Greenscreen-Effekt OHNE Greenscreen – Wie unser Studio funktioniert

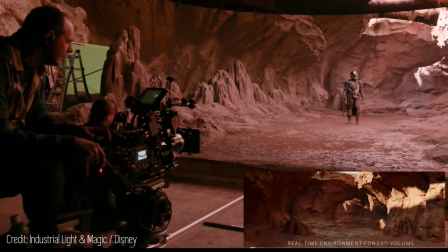(8:07)
Nicht nur, dass wir hier keine der typischen Probleme von Greenscreens haben, die Kamera ist außerdem in Echtzeit mit der Engine verbunden, die diese 3D-Umgebungen generiert.
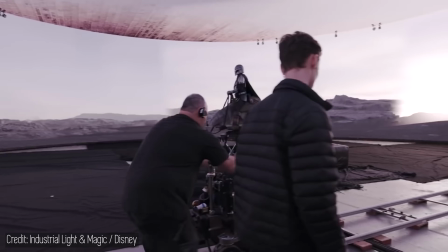(8:16)
So wird bei Bewegung der Kamera eine 100% realistische Tiefenwahrnehmung simuliert,
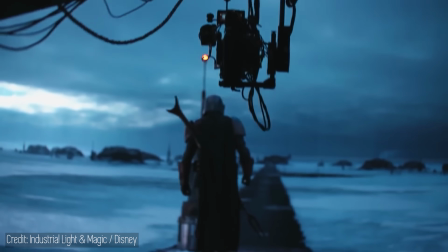(8:21)
was Shots ermöglicht, die herkömmlicherweise viele, viele Stunden in der Postproduktion gekostet hätten. This is the way. Aber was ist denn jetzt das Prinzip bei uns hier im Studio? Naja, die virtuellen LED-Stages von The Mandalorian konnten wir uns leider gerade so nicht leisten, auch haben wir keine Armada von Praktikanten im Keller, die mich alle Bild für Bild rotoskopieren, aber wir haben eine andere Methode gefunden, die uns von den Grundzügen her tatsächlich wieder zurück zum Anfang, dem Chromakeering bringt. Diese ganzen Probleme, die wir gerade eben angesprochen haben, bestehen ja eigentlich nur deswegen, weil unser Ziel ist, die Pixel vom Greenscreen am Ende komplett zu löschen und durch was anderes zu ersetzen. Und deswegen war unsere Idee, wir umgehen das Ganze einfach, indem wir beide Pixel behalten, also quasi den Screen selber und das, was wir darauf anwenden. Okay, aber was heißt das denn jetzt? Konkret heißt das, wir drehen dich halt vor dieser Wand, die bewusst in einem blau grau ton gestrichen ist den können wir dann halt ansprechen als wäre es ein blue screen aber anstatt dann die pixel zu löschen behalten wir sie und haben dich quasi als zusätzliche maske ausgeschnitten die wir dann einfach darüber legen
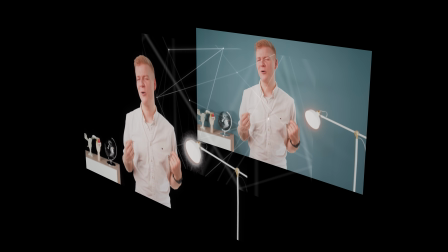(9:27)
können das heißt wir haben die wand selber als unterste ebene dann haben wir eine ebene mit den illustrationen die wir gerne einfügen wollen und dich dann nochmal
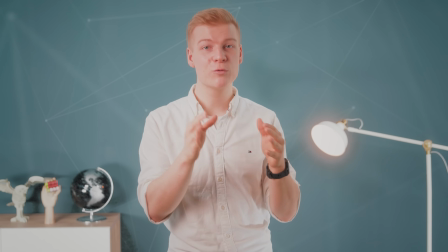(9:35)
als ausgeschnittener cedric oben drüber und der große vorteil ist jetzt selbst Wenn wir keinen perfekten Key hinbekommen,
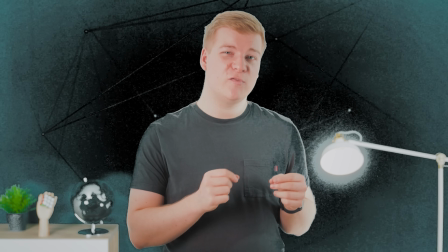(9:43)
was je nachdem was du auch anhast oder so durchaus auch vorkommt und irgendwelche Details verlieren, dann ist das nicht so schlimm, weil ein verlorenes Haar auf der einen Ebene immer noch auf der untersten Ebene quasi als Backup liegt. Und das fällt dann halt nur auf, wenn wir jetzt eine Animation haben, die genau zwischen dieses Detail und dem Hintergrund fällt. Und so wie wir die Animation eben gestalten, ist das in der Regel nicht der Fall.
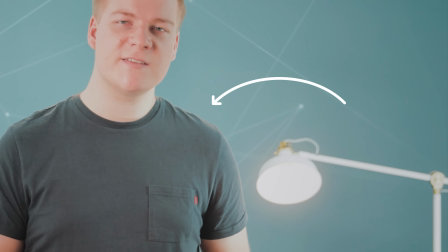(10:06)
Und auch der Spill ist ja komplett realistisch, weil die digitale Umgebung zu 99% die tatsächliche Umgebung beim Dreh war. Wenn du so vor einer blauen Wand stehst, würde man ja einen blauen Spill erwarten. Der darf da drin sein, im Gegensatz zu einem unnatürlichen Greenscreen-Spill. Okay, da habt ihr es. Das ist also das Geheimnis hinter der Dr. Watson-Wand. Es ist kein Greenscreen, es ist quasi ein Bluescreen, den wir ins Set integriert haben. Ich hoffe, euch hat dieser kleine Blick hinter die Kulissen gefallen. Ich weiß, dass das heute kein typisches Dr. Watson-Thema war, aber es gab wie gesagt viele unter euch, die diese Funktionsweise unseres Studios interessiert hat und wir bei 22 sind ja alle FilmemacherInnen und reden deswegen sowieso immer sehr, sehr gerne über solche Dinge. An dieser Stelle auch nochmal Danke an alle, die an der Entwicklung dieses Hintergrunds beteiligt waren, insbesondere an meinen Kollegen und ehemaligen Filmschulkommilitonen Mick,
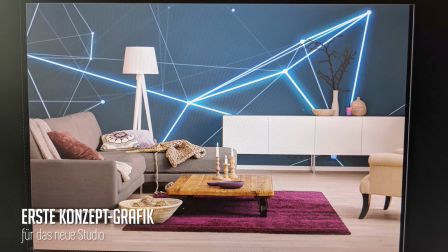(10:56)
der die ursprüngliche Idee für das Prinzip hier hatte. Wenn ihr mehr solcher Videos hier über Film und Fernsehen sehen wollt, dann schreibt uns das gerne mal in die Kommentare.
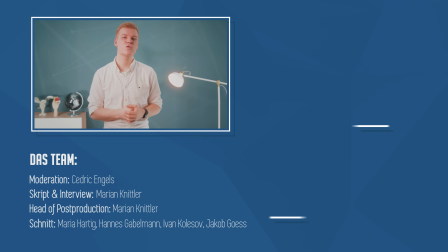(11:04)
Wir machen wie gesagt sehr gerne Videos darüber. Zum Beispiel haben wir auch schon länger überlegt, mal ein Video zu machen, in dem wir im Detail die Entstehung eines Dr. Watson Videos dokumentieren.
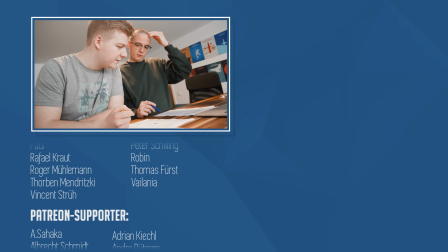(11:12)
Quasi von der ersten Idee bis zum Upload, wenn das Video online geht.
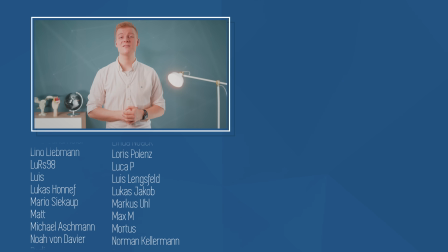(11:16)
Wenn ihr das nicht verpassen wollt, dann abonniert den Kanal und ansonsten wie immer, bleibt neugierig, euer Seppich.